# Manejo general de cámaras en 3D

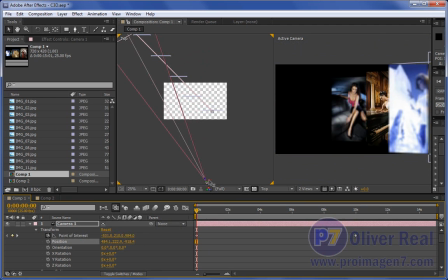O aquí tenemos el pequeño gizmo de XYZ Bueno,
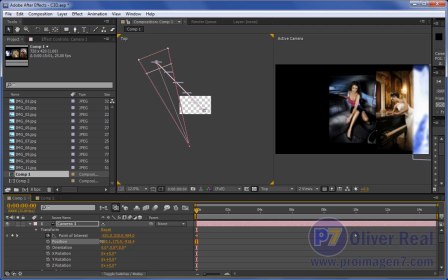es más fácil moverlo de esta forma lo vemos mucho más claro, aquí vemos como en altura, pues no, no necesitamos moverlo en altura,
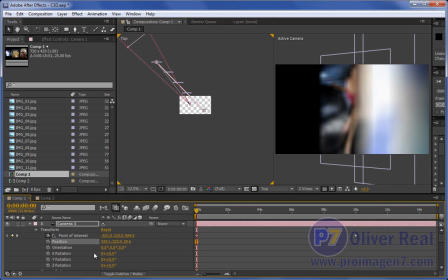únicamente vamos a acercarnos en Z,
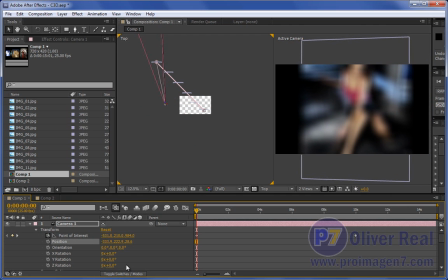vamos a movernos en X, ok, y que sea no tanto en Z, ok, que se mueva de aquí, y aquí que se mueva un poco en Z, y en X mucho, mucho más,
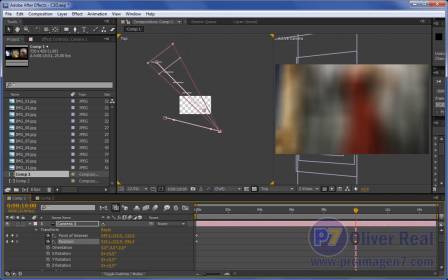por aquí.
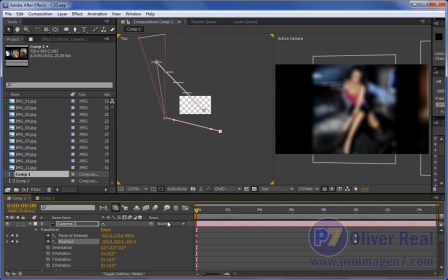Ok, ahora el zoom está muy fuerte, también hay que animar el zoom. Aquí está bien que empiece bien cerca, pero ya por aquí en el segundo 10,
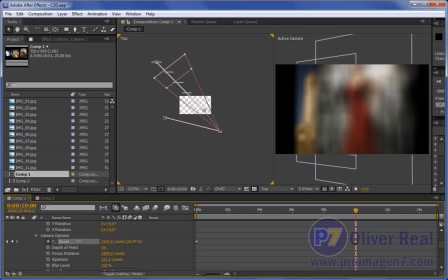que el zoom se abra.
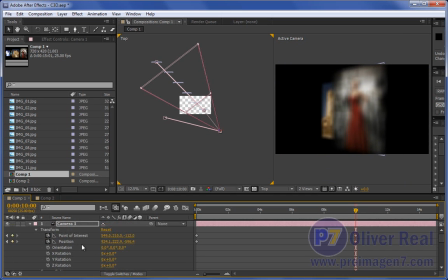De hecho la posición, vamos a cambiarla un poco.
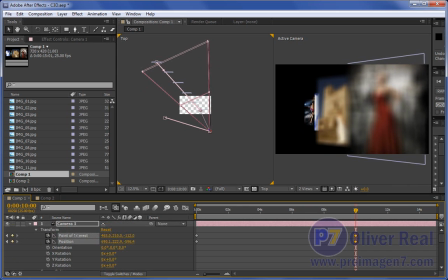Ok, el punto de interés también, un poco más a la izquierda, para alcanzar a ver todas las imágenes. Un poco más lejos, por aquí está bien.
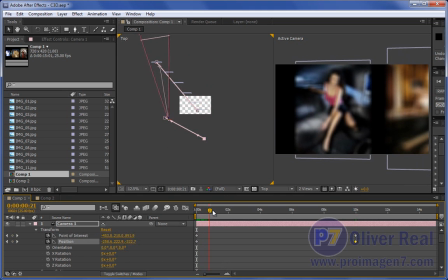Vemos como estamos jugando con todos los parámetros, posición, zoom, punto de interés.
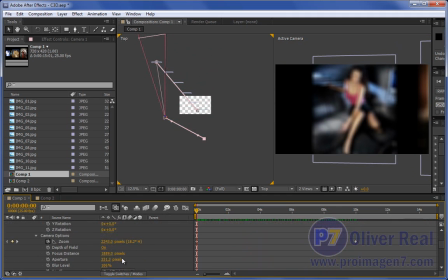Ok, ahora vamos a jugar también con lo que sería el punto del enfoque, el focus distance. ¿Dónde está aquí el punto de enfoque?
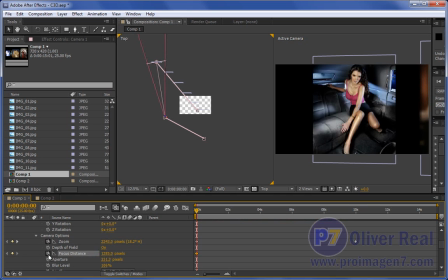quiero que esté en esta imagen ok y de aquí hasta el segundo 10
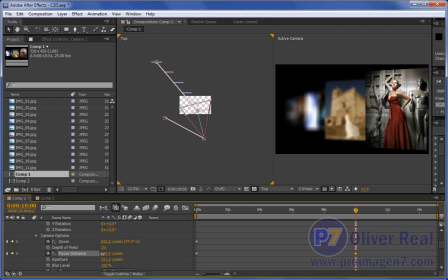vamos a bajar este valor por aquí vemos como este queda enfocado y los demás quedan desenfocados
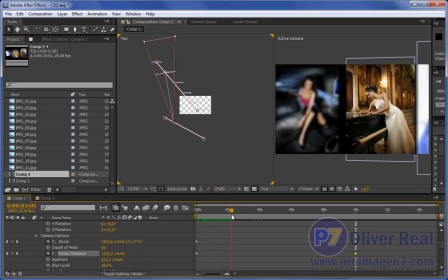y vemos que es lo que va pasando conforme vamos enfocando cada imagen esa imagen
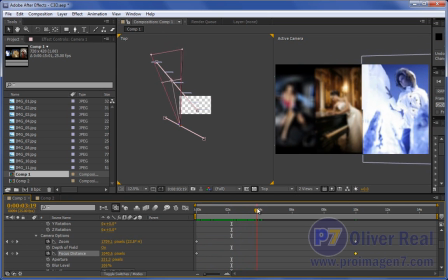se va enfocando y las demás se van desenfocando entre más lejos estén,
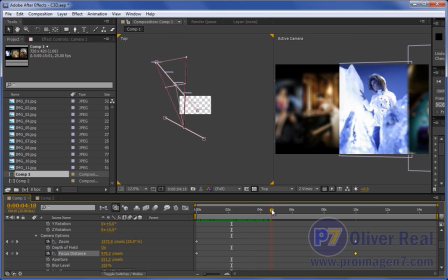más desenfocadas van a estar
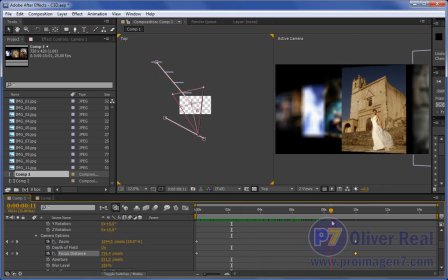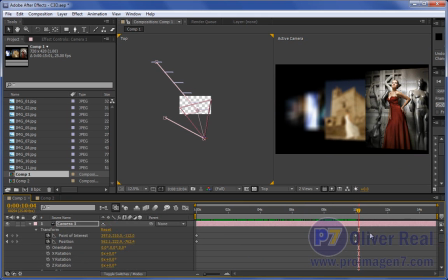ok, ahora vamos a hacer esto más suavizado y lo que es punto de interés y posición
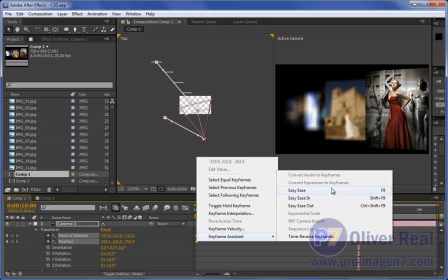botón derecho, asistente de fotograma clave, y si hizo, apretamos F9 y vemos lo que tenemos
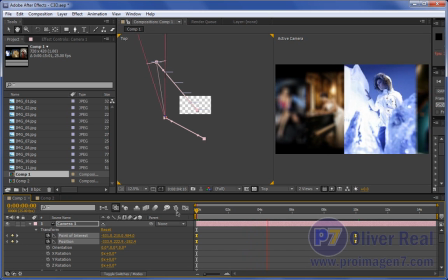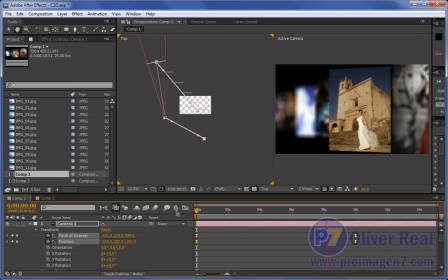vemos como cada imagen se enfoca, se va al fondo y se desenfoca
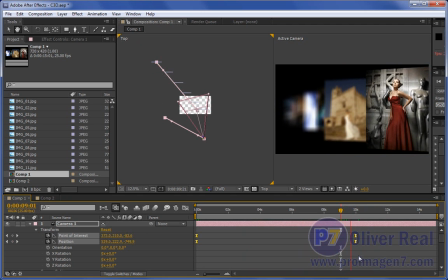y se detiene de manera más suave
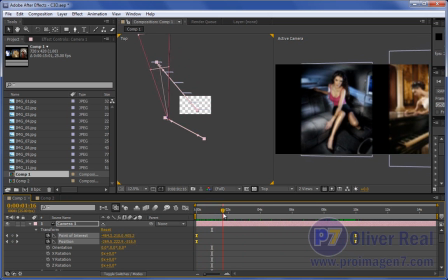ok, vemos como es pues realmente es simple, sencillo
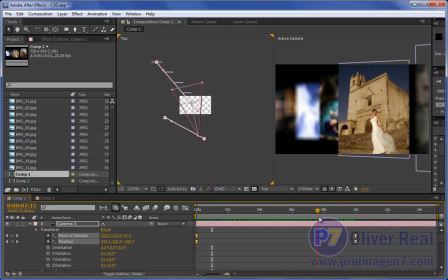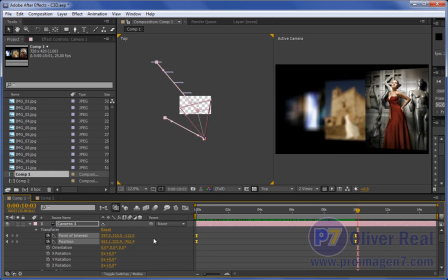y todo se trata de mover estos valores donde está la cámara, a donde está apuntando de preferencia que tengamos la profundidad de campo activa para dar esta sensación de profundidad si no tenemos habilitado esto
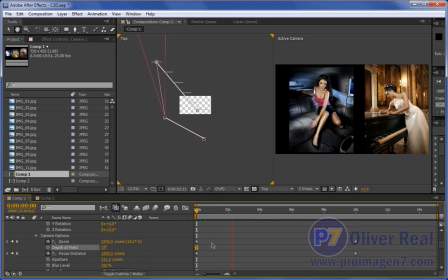Pues se ve Se ve igual Se mueve, sí,
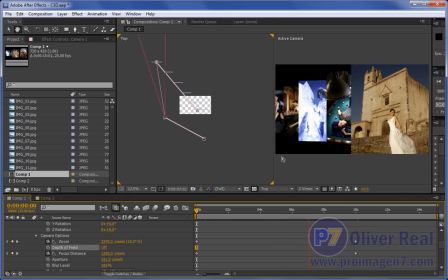pero se ve poco real Depende de lo que necesitemos hacer Pero
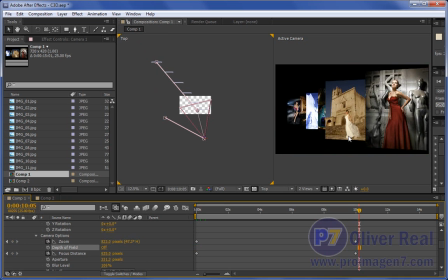Para mi gusto Lo que le da ese sabor Lo que le da Ese tono de profundidad Que hace que se vea muy muy rica la composición Es tener habilitada la profundidad de campo